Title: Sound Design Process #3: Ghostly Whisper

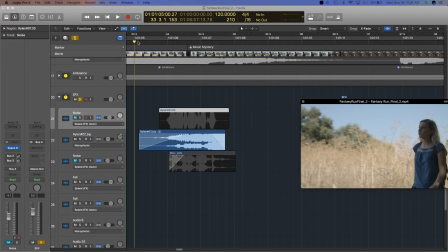0s
Hello everyone, I'm going to do a relatively quick, hopefully video this time on this effect I did for a short film. The short film was done in a 10-day complete timeline, so it was shot in a day, edited in 3, and then I did sound in 2 with music and all that stuff, and it was rendered in another.
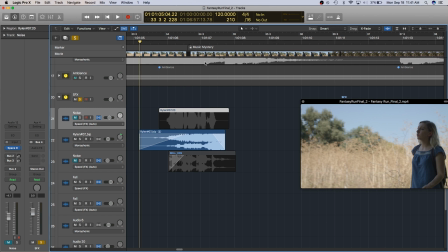16s
So it was done relatively quickly, so I didn't have that much time to iterate on the process for the sound effects, although I did get this one that I was pretty happy with, and what it sounds like is this.
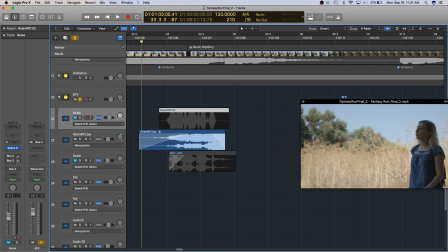30s
Its purpose is to kind of alert the main character and entice her into going into the creepy forest where she meets all these funky characters. And so I wanted to have a voice quality, but also not be super discernible and not say anything in particular, but kind of be this ghosty,
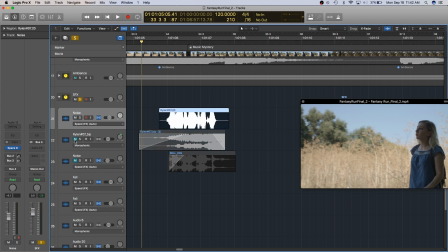49s
removed voice sound. So what I did is I took this sample.
You know the rules, Hagma.
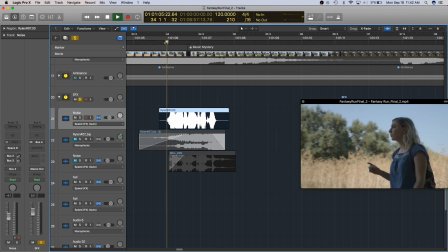56s
And that's with this giant reverb on, but I took the reverb off now, and You know the rules, Hagma. you can kind of get an idea of what it sounds. It's just a super regular dialogue from later on in the storyline, but I'm kind of just using it for tearing it apart and doing all this editing.
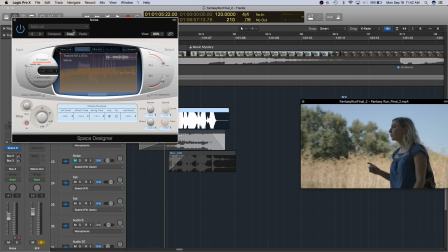73s
So first off, I threw on Space Designer, one of the textures under the warped effects. I can't remember exactly which one because it doesn't necessarily say. It says texture 60. And what this basically does is it adds a ton of stuff. It adds reverb to it, which is important, but it also adds all these other little ghosty qualities. It pans it between the two ears.
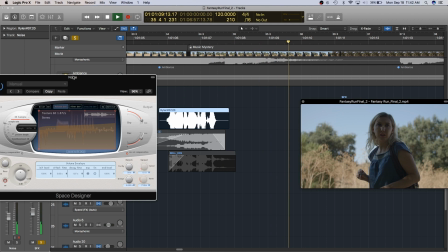92s You know the rules, Hagma.
And kind of has lots of little delays after it as well, which is really, really cool.
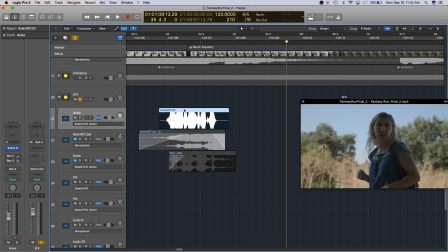99s
And what I did is I reversed it and then did some other stuff to it.
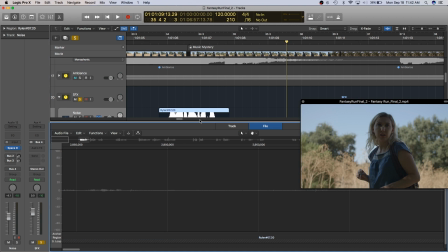103s
But because Logic works in an interesting way, its reversing is done through file editing as opposed to track editing. So what it does is it actually goes in and edits the initial file. So because I use that file later on, I don't want to just reverse this.
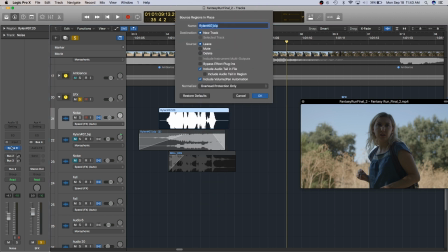117s
I want to bounce it in place first and create a new copy of it. That copy also includes this reverb on it as well, which is kind of what I want to work with as well here.
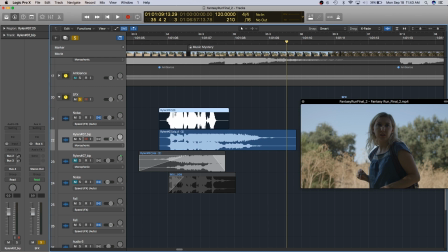126s
So as you can see, this is the initial version. This is the bounced version with the reverb. It's significantly longer. It's got that really cool tail, lots of rich added stuff in there too. And so I'm going to mute that and go in to double click, or you can hit E on it.
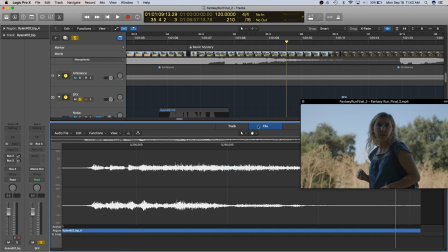141s
You can go into the track and file editor. File editor under functions is where you have this reverse. You can also flip it and trim it and do this other stuff to it as well. But reverse is what I used here.
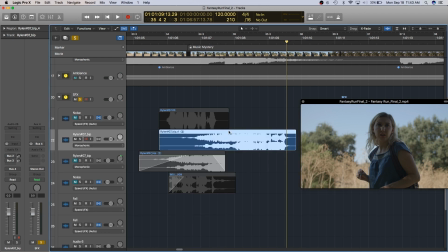151s
And it just basically reverses the track. So it brings in this reverb. But of course, you do hear the actual voice itself, which kind of is not what I'm looking for.
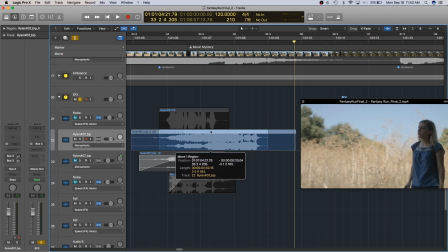164s
So I'll drag it over into place a little bit better here. And then I'll trim it down.
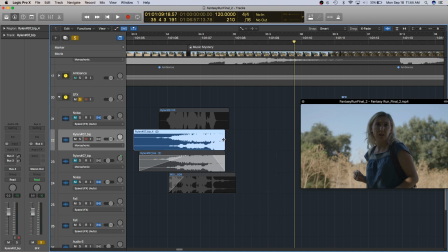170s
And then hitting T and then A to bring up my fade tool, I just click drag and then fade this down and then click drag again to fade this in.
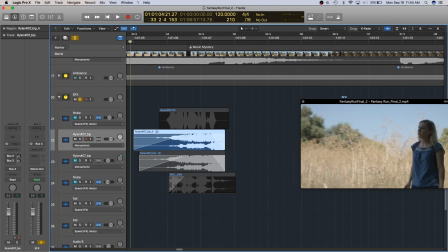180s
So it comes a little like this.
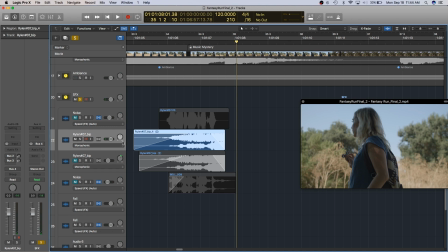184s
But of course you get that little bit of a low voice right there. So I'll switch over to the final track and show what I did.
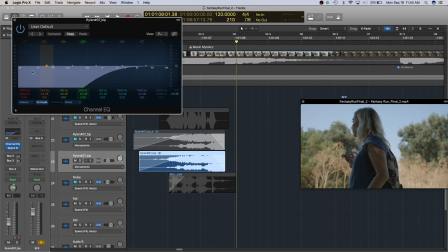192s
I first off did this ridiculous high pass filter on it with the EQ. 2900 hertz, which is pretty high up there.
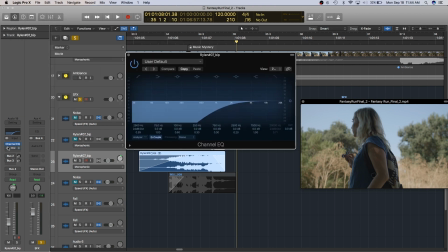200s
So you're just getting the very, very tip top of it. And I'll bring up the analyzer.
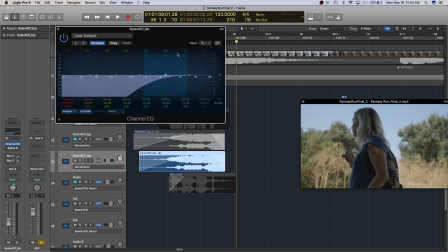204s
You can kind of see all the stuff I'm cutting out with this.
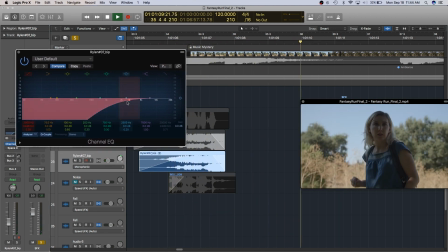209s
So it's really just this like 2K, 3K, 4K information.
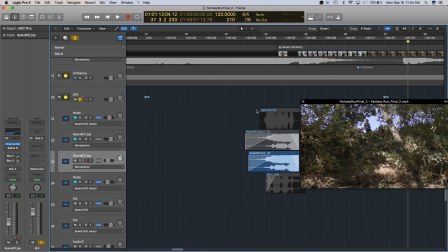214s
Really high up there. Very ghosty, very airy and breathy, which is really what I was looking for.
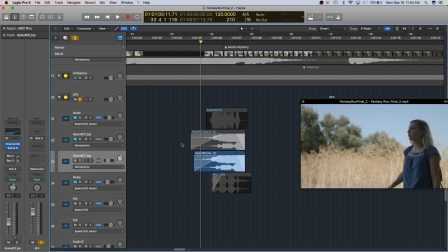220s
And then what I did to kind of give it this a little quality so it fades out a little bit after the
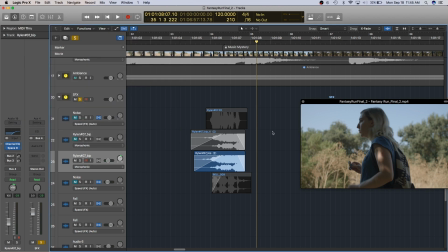227s
cut is I just added a regular bright hall reverb on there as well. So kind of creates this little ghosty quality, very airy and high and stuff like that.
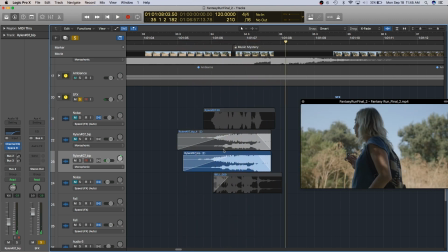237s
And then I mixed it down enough to where it doesn't interfere, but because I high passed it, also lets a lot of the footsteps and the music kind of come through as well, so it kind of creates a good balance between that.